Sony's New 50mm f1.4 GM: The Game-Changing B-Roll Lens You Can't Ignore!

Hey hey hey fellow content creators! Are you tired of struggling to choose the right lens for your b-roll shots? It's frustrating, I know. When you have a vlogging lens like the 16-35mm and you're not sure if it's good enough for those smooth cinematic b-roll shots, but fear not my friends, I got you covered in this video.
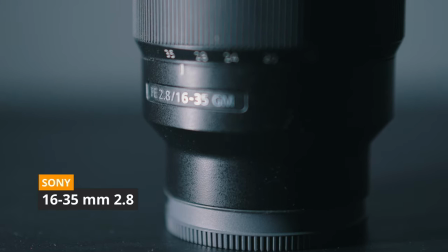[0:16]
In this video I put the 16-35mm to test against a dedicated b-roll lens, the 50mm 1.4, the G Master, the brand new G Master from Sony, and by the end of video you'll find out the answer to your question can you really get away we're just using the vlogging lens for your b-roll and if you watch till the end i might just tell you what my secret lens is for b-roll let's get to it what is happening everybody it's your boy sean alami we're in the beautiful city of dusselorf with the one and only miss alex we had the pleasure of working together five years ago i think when we were both shooting for marriott but today our purpose is to compare two lenses the 50 millimeter brand new 1.4 from sony to the 35 millimeter 2.8 also from sony which is being used to film this scene right now it's actually a 16 to 35 but we're going to compare them and see which one is the best lens for you to capture some b-roll and in this beautiful city there's
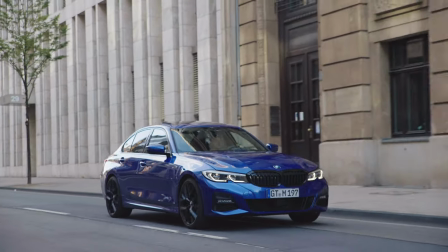[1:07]
tons of different corners with different beautiful architects kind of modern fashiony looks so we're going to go through them and scene by scene we're going to swap lenses and see which one is the best one and you be the judge okay stay tuned
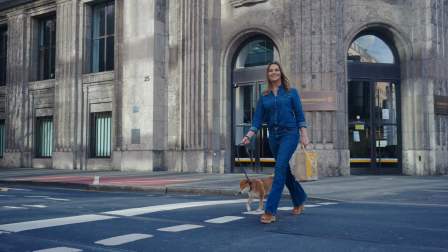[1:20]
after
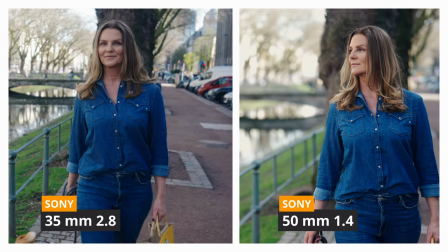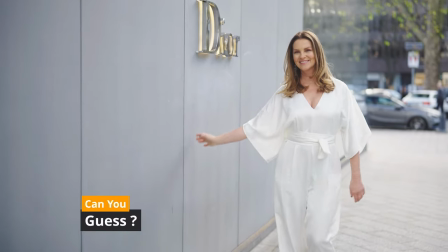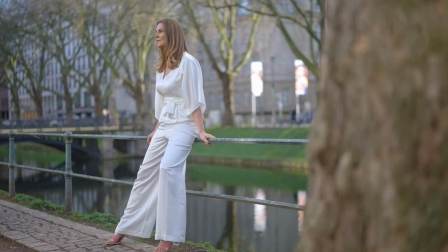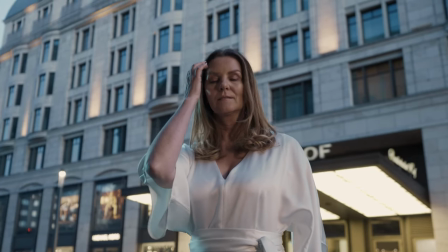watching the comparison you probably have your own answers but for me i personally love the creamy bokeh in the background so in this case
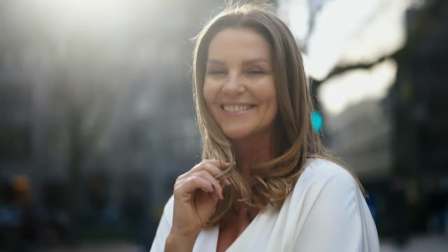[2:25]
i'm gonna lean more towards the 50 millimeter lens for my b-rolls but let's take a closer look at these shots together and see which one performs better in
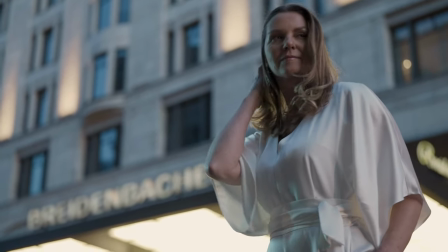[2:34]
each scenario all right so there's this shot that i absolutely love and it perfectly shows the power of using the right lens take a look at how the 50mm
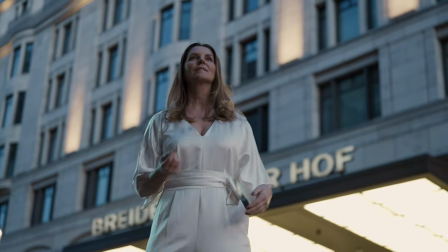[2:41]
lens creates a clear separation between the subject and the background making the background blurry in all the right places it is also worth mentioning that using the 1.4 lens allows two more stops of light hitting the sensor which is especially very beneficial in low light situations while we all know that the sony a7s3 can handle 2.8 in dark situations without an issue but having those extra two stops just makes you feel prepared and confident
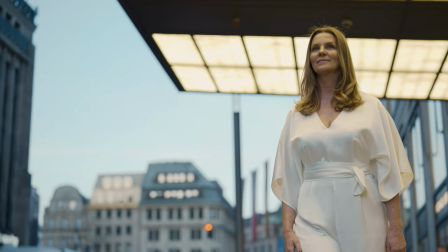[3:07]
while filming but other than the bokeh and the extra light that comes into this lens the sony 15 millimeter lens the f1.2 or the f1.4
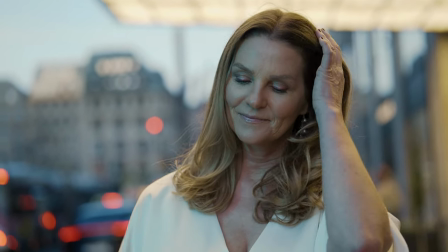[3:14]
this just has this beautiful artistic look about it that i personally love you know i adore this look and that's why it's definitely a must have
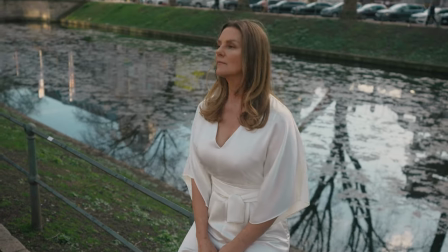[3:22]
for me in my gear collection now let's look at another shot in 35 millimeter lens okay this is the lens i would use if i was telling
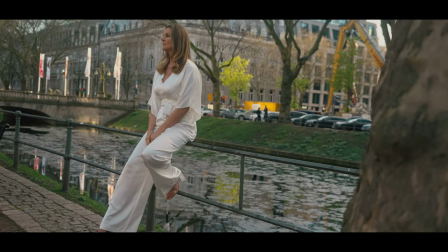[3:28]
a story and i wanted to show my character in a specific location that's where i would use the 35 millimeter lens in most cases let's say
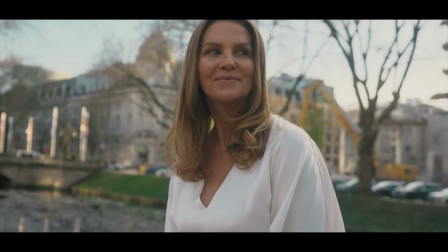[3:35]
your character here is alex and she's waiting for a friend in this case it's very important for the viewer to see the location as well because it's
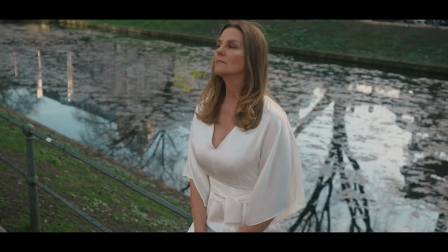[3:42]
part of the story and we want to see just enough of the background to get a sense of the location but still keep the focus on our character but what if we're shooting a commercial and there's no story involved that's where the 15 millimeter lens comes in handy let's say alex is
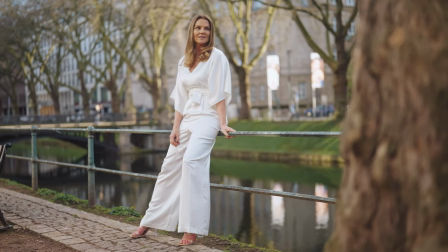[3:55]
advertising for a clothing brand and we want to shoot this in slow motion and in this case we don't really care about what the location looks like
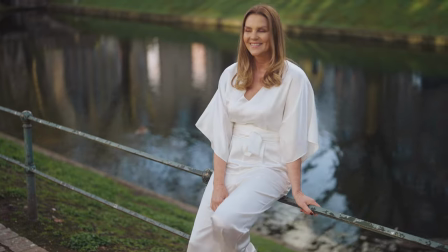[4:02]
we just want to focus on Alex and what she's wearing so using a more portrait style lens definitely makes sense here of course there are times when portrait lenses
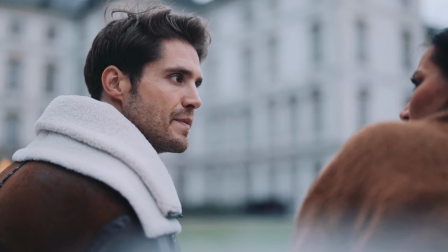[4:10]
are used in cinema as well usually when they're filming dialogue scenes we want to focus on the characters faces and their expressions I've even
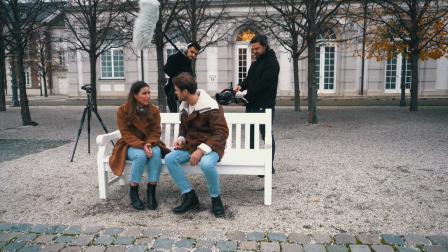[4:18]
used a 50 millimeter 1.2 from Sony which creates even more blurry background and a 1.4 to film some dialogue scenes we can have
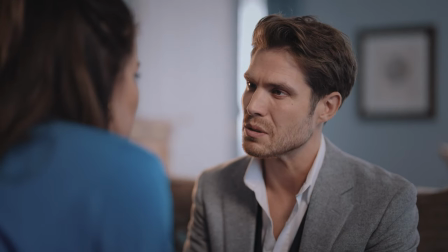[4:25]
a look right here now even though there's no story involved we still want to blur out the background so we can focus on the characters now you might
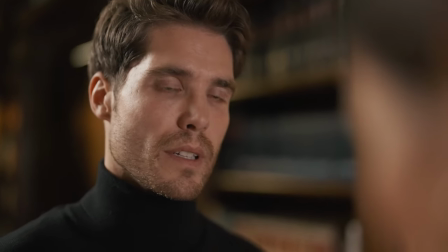[4:32]
ask me sean doesn't the location play a big part in the story too absolutely
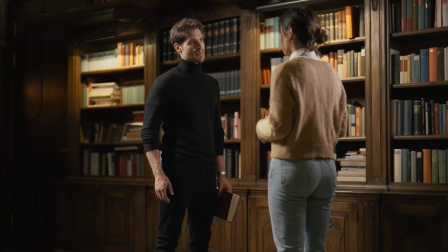[4:37]
that's why we always start the dialogue scenes with establishing shot so
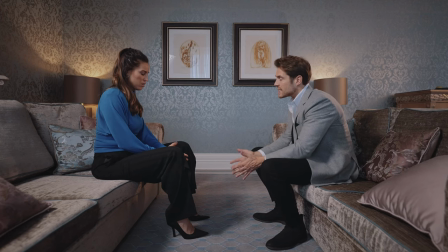[4:42]
the audience can recognize the location but wrap this up i believe that every content creator should have a lens like the 16-35 that was always my lens my first lens to use as this lens is a must-have because it allows you to tell your story and capture those wide angle shots if you have to you can go from 16 to 35 but this doesn't mean that you cannot produce b-roll shots with it as you saw earlier
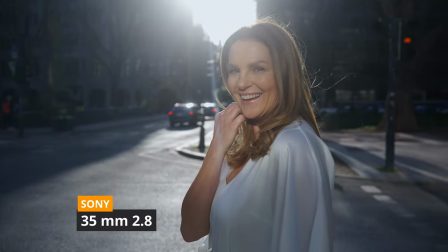[5:04]
in the video once we get a little bit closer to the object and we're on a 35 millimeter we still get a blurry background and it somewhat gets the job done but i'm telling you if you want to take your b-roll game to a next level you should definitely consider going for
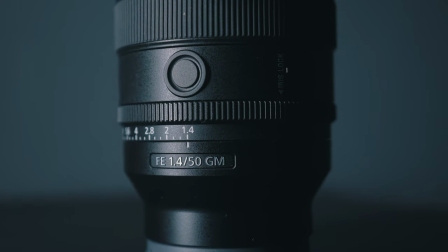[5:17]
a little bit of longer lens like the 50 millimeter lens or an 85 millimeter portrait lens all right now i want to tell you what my two favorite lenses are okay i know investing in lenses can get really pricey especially if you're just starting out but if you had to choose two lenses i would definitely say go for the 16-35 for your first lens and if you want to go for a second lens go for the 70-200 now this second option might cost you a bit more but if you're on a budget there are other options like the tamron 70-180 2.8 for sony shooters that's a great alternative that won't break the bank in conclusion the question of whether the 16-35 can be your go-to for both vlogging and b-roll has been put to test through this comparison we've learned that while the 16-35 is a versatile lens that can handle both types of shots having a dedicated b-roll lens like the 50 millimeter lens can definitely take your footage into the next level the 50 millimeters ability
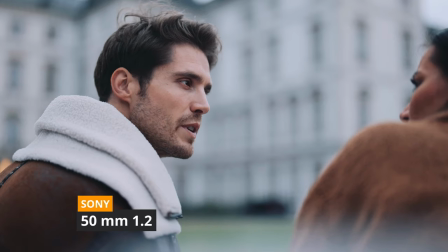[6:07]
to create creamy bokeh and separation between subject and the background can definitely add an artistic touch to your shots but i gotta say ultimately the choice of
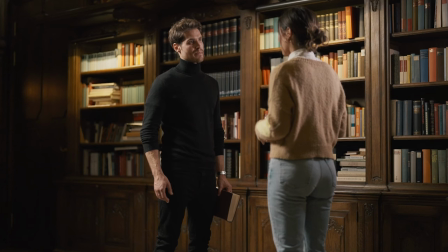[6:15]
the lens depends on the specific need of your project but having both lenses in your kit can definitely provide with the versatility and a creative freedom to achieve your desired results all right remember investing in quality lenses can definitely be expensive i know but it's definitely a worthwhile investment for any content creator looking to elevate their craft as someone who's been working full-time on my youtube channel for the past two years i can honestly say i've never been
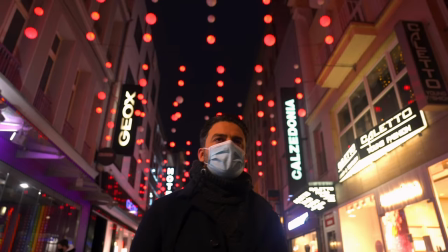[6:38]
happier as a content creator despite all the challenges that i've faced okay I've made a lot of mistakes in this path and I want to share
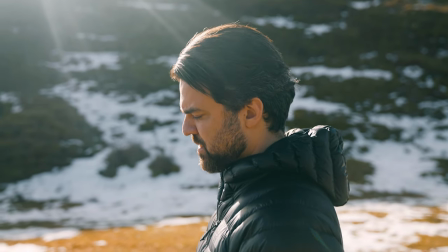[6:45]
those lessons with you in case you want to embark on this path as a filmmaker so if you're considering taking this path I've created dedicated video
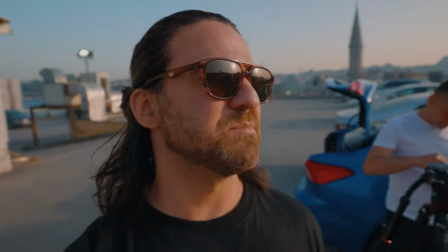[6:52]
sharing the mistakes that I made in the first two years and some important points that will be definitely useful for you click the link right up here to go check it out until we see each other next time Sean Alami